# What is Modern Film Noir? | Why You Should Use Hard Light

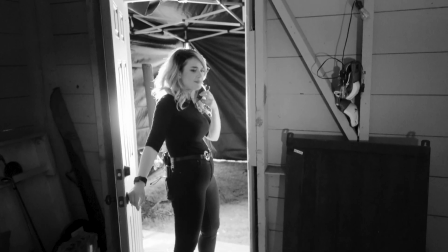(0:00) You in the bedroom playing Yahtzee with my best friend.
Hello and welcome to 4 Minute Film School. My name is Valentina V, and today we are shooting Noir. We're gonna make it look like this. Just kidding, it's modern Noir. It's gonna look like this.
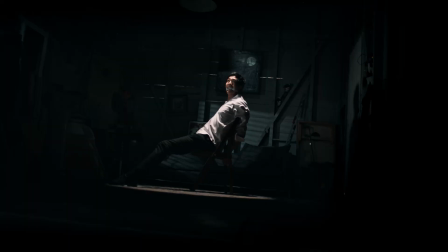(0:18)
Let's go.
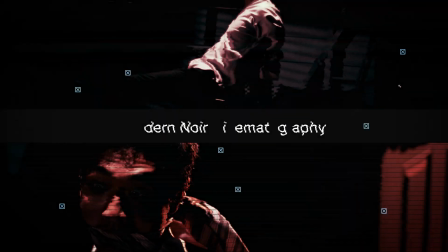To help me out here, I'm not the cinematographer for this episode. It's Laura Odermatt, who is no stranger to 4 Minute Film School.
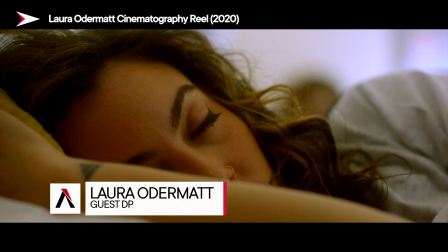(0:33)
But let's tell the people who you are again. So I am a cinematographer based in LA.
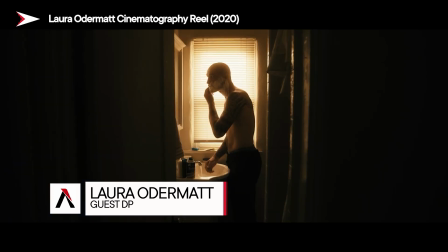(0:38)
I shoot mostly music videos and narrative work. And today we are doing Noir. So what are sort of the elements that make up Noir?
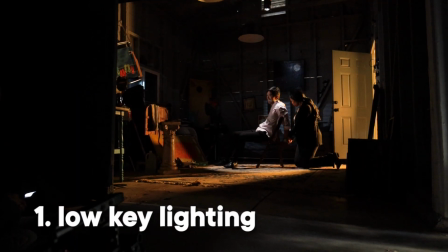(0:46)
Some of the classic elements that make up Noir are low-key lighting, hard light, and a lot of shadows.
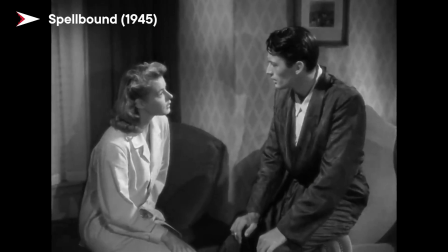(0:52)
And back in the day, in the 40s and 50s, Noir was just a very popular style to shoot.
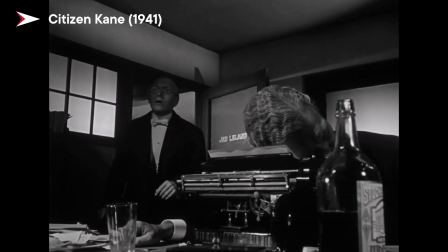(0:57)
Obviously, Citizen Kane, one of the greatest movies of all time, was a Noir film, but it was in black and white. So today we are Fincher-esquely, that's a word, doing it in color, the modern version.
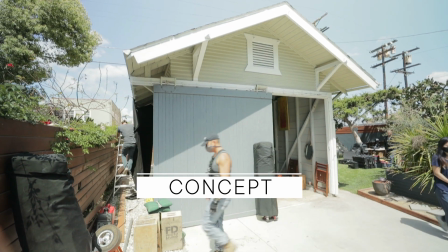(1:10)
All right, so we're in this garage, detached garage from a house, a perfect place to be a killer's lair. Exactly. We have a rookie detective who thought that he was gonna get the actual scoop and then got caught by the killer and got tied up.
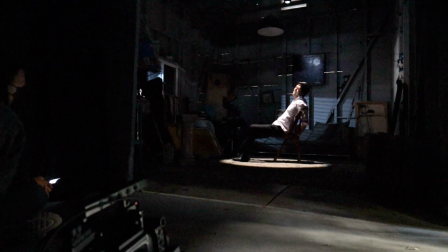(1:27)
He's struggling in here, and then the wizened detective comes in. Exactly. And is like, I'll free you. So the rookie is sitting right here, right, with their arms tied, and the camera is over there.
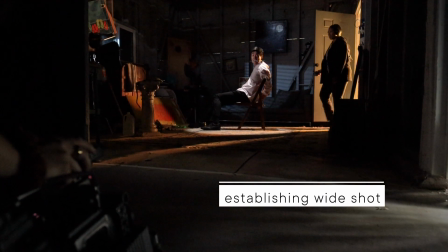(1:40)
Yes, wide shot over here. Okay, so first we do the establishing master shot.
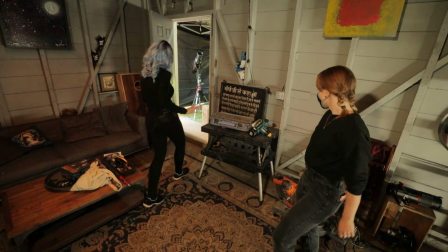(1:45)
We do all of the action in it. Yes, with the exactly. detective coming out. Now, is she gonna be opening the door in the shot?
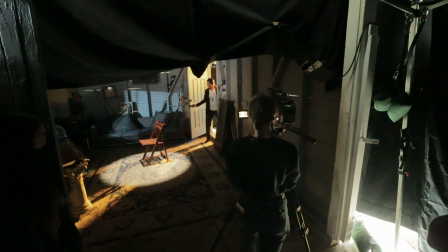(1:52)
Yes. Okay, so the door is closed, opens it, blast of light coming in, sort of illuminating the scene. Yep. And then the rookie detective notices somehow, or at least notices a change of lighting. Yes. Yeah. Because their hands are tied behind their back, they're looking this way. It's like, help!
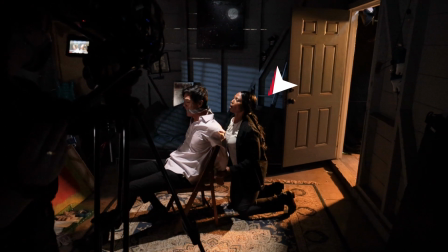(2:11)
Exactly. Our protagonist is the wizened detective. So that's really the world we're living in. The main focus, yeah. So yeah, we have a close-up when she comes through the door, and then we have kind of a reverse over-the-shoulder shot of what she sees when she comes through the door.
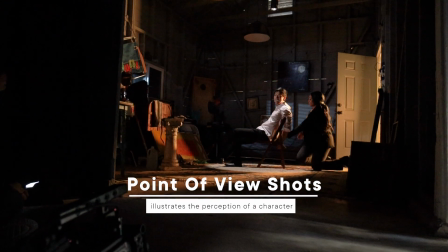(2:26)
Gotcha. So were you thinking over her right shoulder from here? I was over her left. Her left. Gotcha. Yeah. So more of like a higher angle, exactly, right? Because the rookie's sitting, so it's kind of like that way. Exactly.
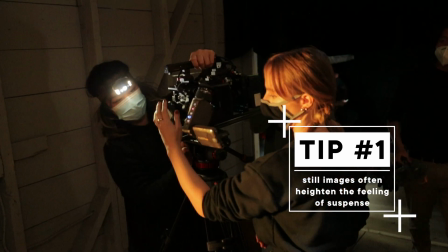(2:38)
So most of the shots are going to be on sticks, static, because it adds sort of a chilling and suspenseful feel to the shots. Totally. And plus, back in the day, they didn't have steady cams. They didn't do a lot of camera movement.
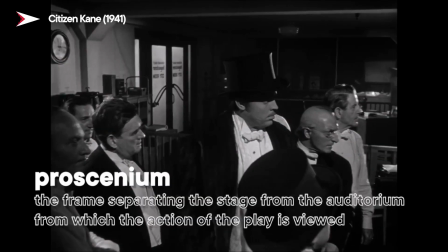(2:50)
It was more of like a proscenium. Things are happening in front of you in like a more of a theater style Exactly. vibe. Also, I feel like in modern days, there's a lot of cuts happening all the time. Like every second, there's a cut to a new angle. Yeah. And in this one, I think to make it more noir, just extend that.
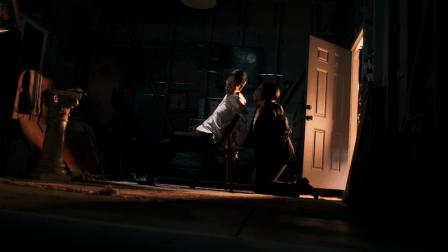(3:09)
Exactly. Let it play out. Not only does it add suspense, but it really shows the acting off the action of the characters. Yeah, totally. It might look really moody and dark in here right now, but it's actually daytime. We're shooting day for night because of our actors' availability. So we have to do this. How do we solve that? Yeah, and we're actually, not only are we shooting day for night,
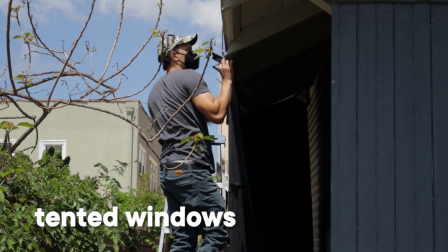(3:29)
but we actually tented around a lot of the openings so that we could place lights in the openings and shoot them through,
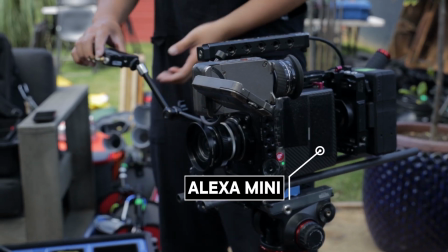(3:35)
and the camera too. So we are here shooting on an Alexa Mini. We have it on the ground on a sandbag.
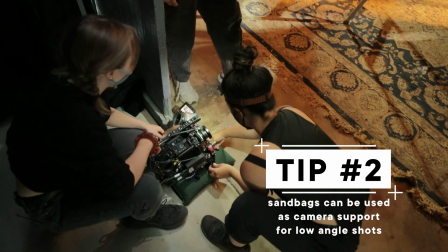(3:41)
If you don't have a tripod that goes low enough and you don't have access to a hi-hat, that's a super easy trick to just throw it on a sandbag on the ground.
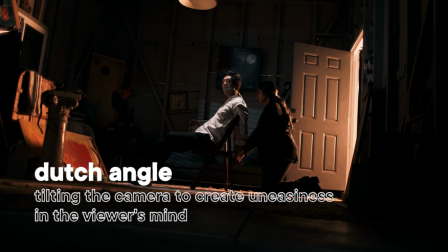(3:48)
So we chose the Dutch angle in order to really heighten the drama of the shot.
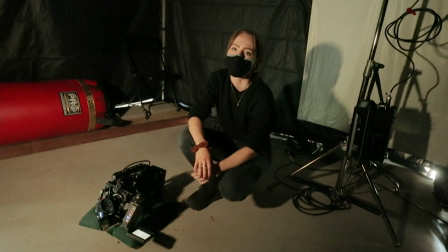(3:53)
This is the wide shot that covers everything, so we want to get it as suspenseful and intense as possible.
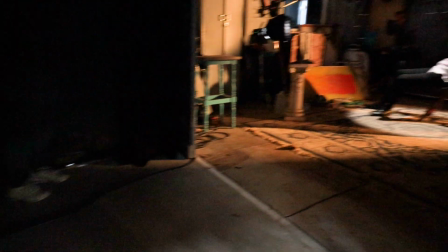(3:59)
We're going really wide just so we can feel the space and see all the lighting that we're doing.
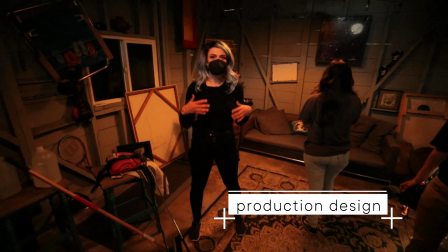(4:03)
When we're looking at production design, it really helps inform our character,
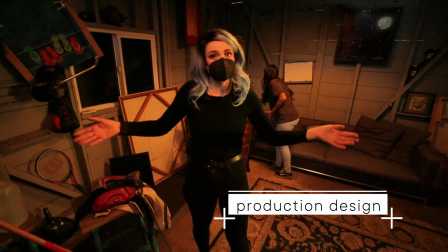(4:07)
and it gives more to the story than just having like plain white walls or nothing in the scene.
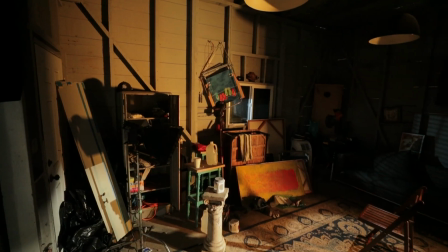(4:14)
So in this case, this is the garage layer of our evil villain who has tied up our poor little rookie detective.
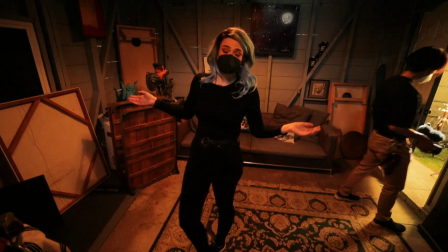(4:23)
But it's also kind of just where he leaves all his stuff.
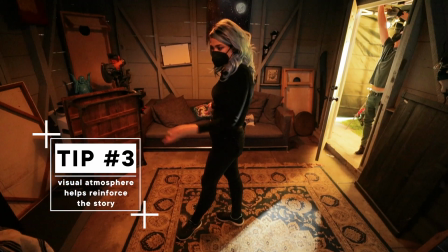(4:28)
So he's throwing about his boxing equipment, his golf clubs,
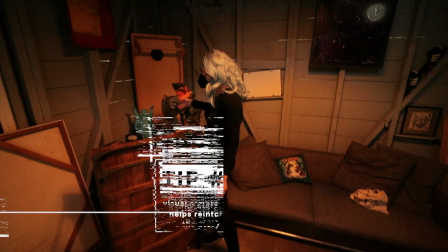(4:33)
this saw very ominously right here next to the Buddha, you know, because you got to have the evil next to the good.
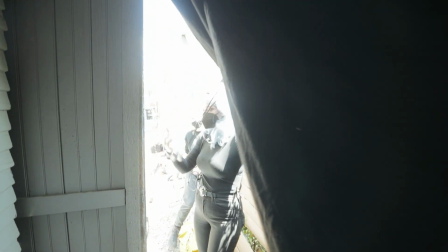(4:42)
All right, so instead of blacking out this window, we actually made a tent so that we could put this light in here. We did.
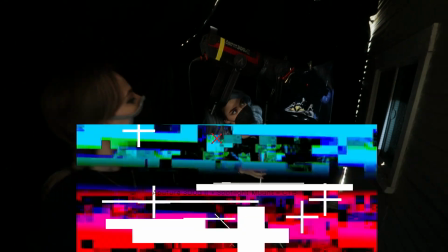(4:51)
So here we have the 300D with the spotlight mount. What else did we do to it?
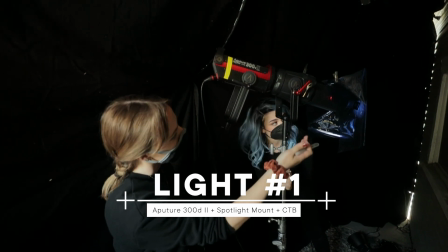(4:56)
So we also added a CTB to make it extra blue, and then we also have a Venetian blinds gobo inside of it.
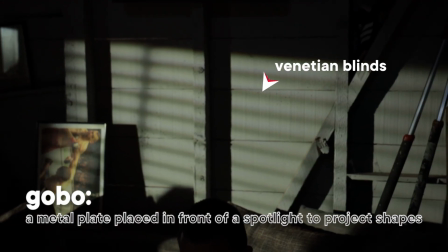(5:03)
Venetian blinds are very much a trope of noir, and the reason why we did that is it gives impressions of hard lighting in the scene.
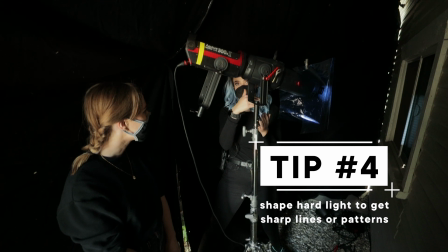(5:11)
In fact, you can only get Venetian blinds if you're using a hard light. You can't put a gobo in front of a soft light.
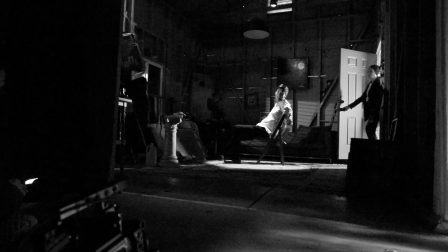(5:18)
It's just not going to get those cuts happening. Exactly. Because we're not doing black and white, we're doing color, you've added this gel.
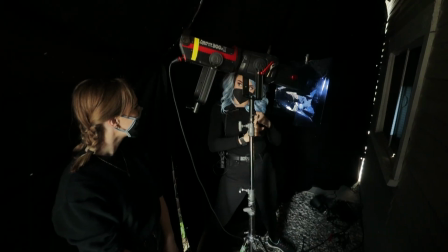(5:25)
Now, why decide to do CTB? So we added CTB.
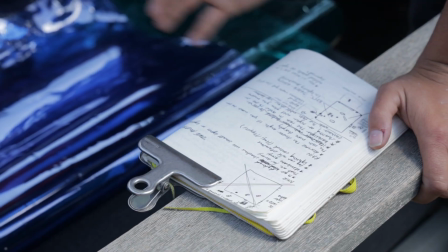(5:30)
The 300D is already daylight balanced, but we wanted to add an extra layer of full CTB just so we get that extra blue.
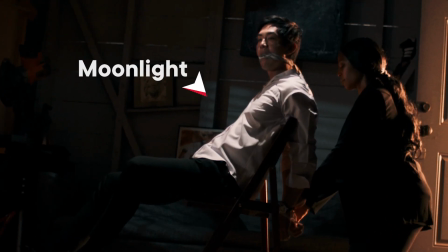(5:38)
And so we have the moonlight here, and then we have the sodium vapor type light over there.
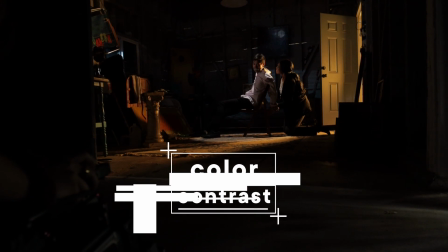(5:43)
And we do that just because blue and orange really look well together.
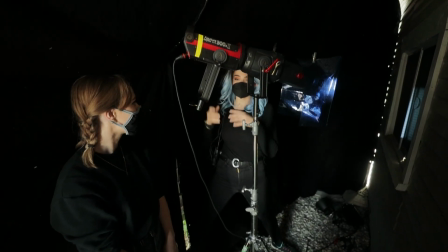(5:48)
And we're also complementing this with the color of his clothes.
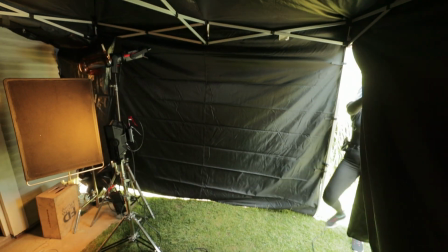(5:53)
Yes. Welcome to my new apartment. Sorry it doesn't have windows, but it does have two really cool lights.
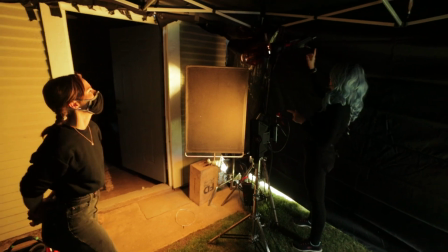(6:00)
So here we have the Nova and the 300D2 with the spotlight mount.
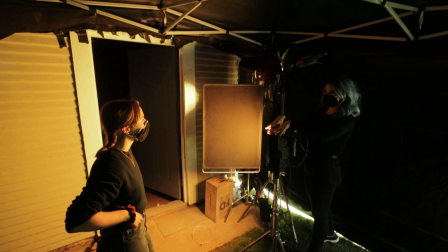(6:05)
And I see that you've chosen a color temperature on this one because it's adjustable, and you sort of matched it here.
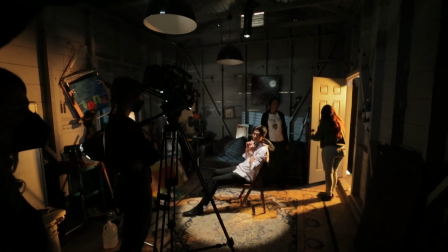(6:11)
Yes, exactly. So we have the Nova is sort of more of like a fill, a general fill, and then we have this flag blocking it off.
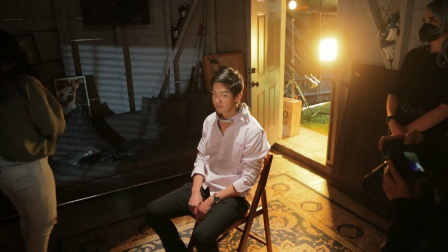(6:19)
Because it's a soft source, we don't want it to spill all over the place. So we controlled it here, and then we have the spotlight that's directly hitting the subject.
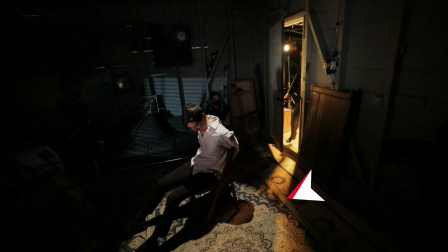(6:26)
And I like that they're angled, which means that that sweep when the door opens is really gonna play on the floor.
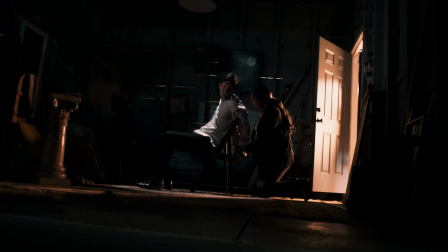(6:34)
Exactly. Mostly. And because you're at a lower angle with your camera, that's gonna be super visible.
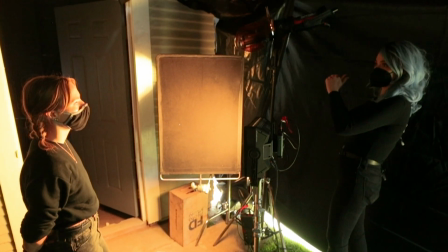(6:41)
And for talent, because he's not looking in this direction, that's how he knows Exactly. that the door's been opened.
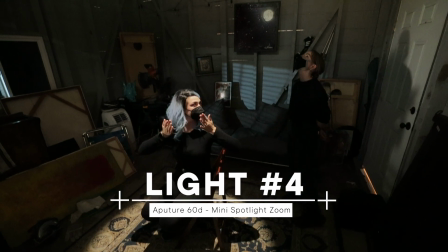(6:48)
So for this top light, we have a 60D, and we have a spotlight zoom on it.
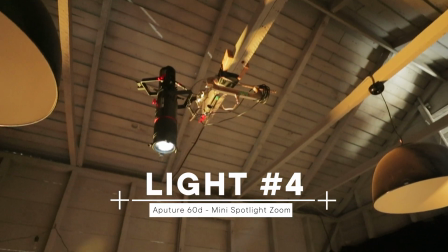(6:55)
And that's kind of just to give an extra emphasis when the door's closed, just so you can make out the character and like his shape and everything.
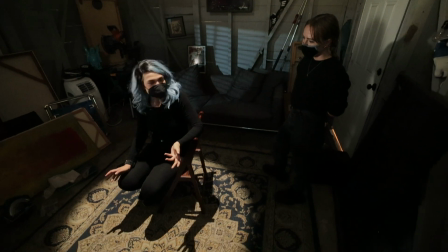(7:04)
I mean, normally you wouldn't have a circular colored skylight happening, and this doesn't quite give the moonlight vibe.
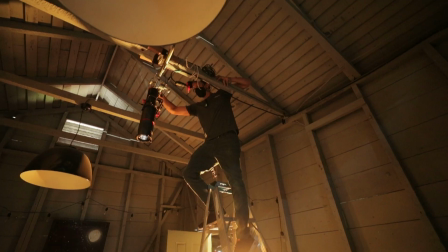(7:12)
Exactly. But I don't think it has to be motivated. No, I totally agree. Normally you wouldn't really want the hard light because it's not very flattering. You get the shadows around the eyes, but we like it because it adds some mystery. What about this light over here?
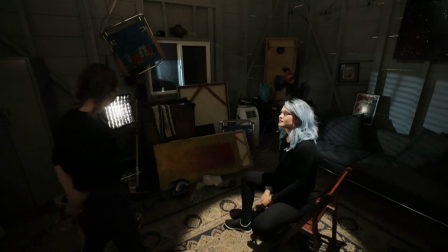(7:24)
So this light is another 60D with a softbox, and we're doing that just so you get a little bit of exposure on the face and so you can see the eyes.
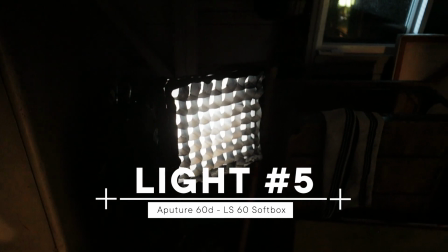(7:33)
As far as, you know, for the camera, the rest sort of falls off into darkness.
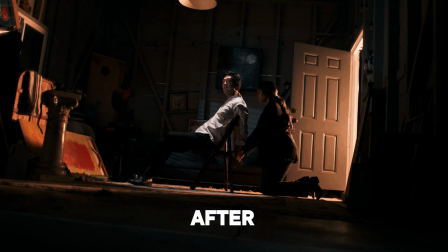(7:38)
Yes, we wanted a lot of drama and contrast within the scene because it's a noir. And we also had these practicals already in here with these beautiful bulbs.
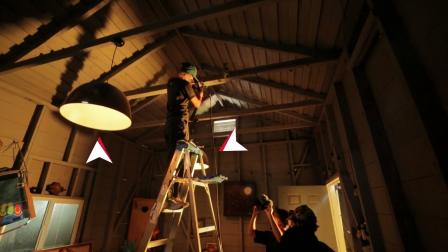(7:47)
At first we thought maybe we'd use them, but we ended up not doing it.
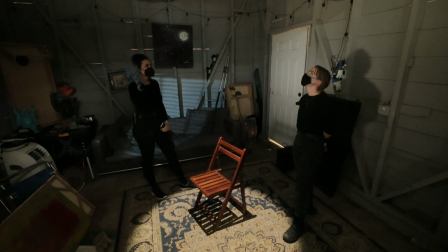(7:50)
They weren't giving too much out, and then just so we could control the lighting that we do have in here,
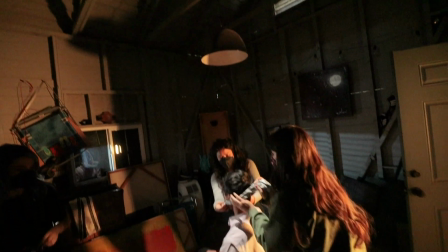(7:56)
and that's why we chose to use the spotlight mount, just because it's super hard, super focused, and we can control it.
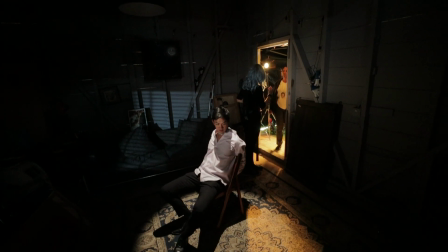(8:02)
All right, and then before you go up to him, like as soon as you open the door, you realize that he's in here,
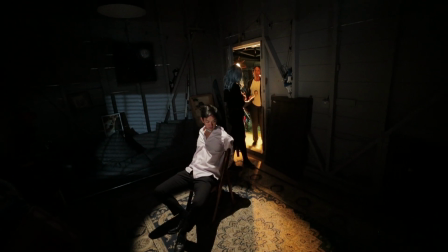(8:08)
you realize what's going on, because up till now, you don't know if this is the right spot. Okay.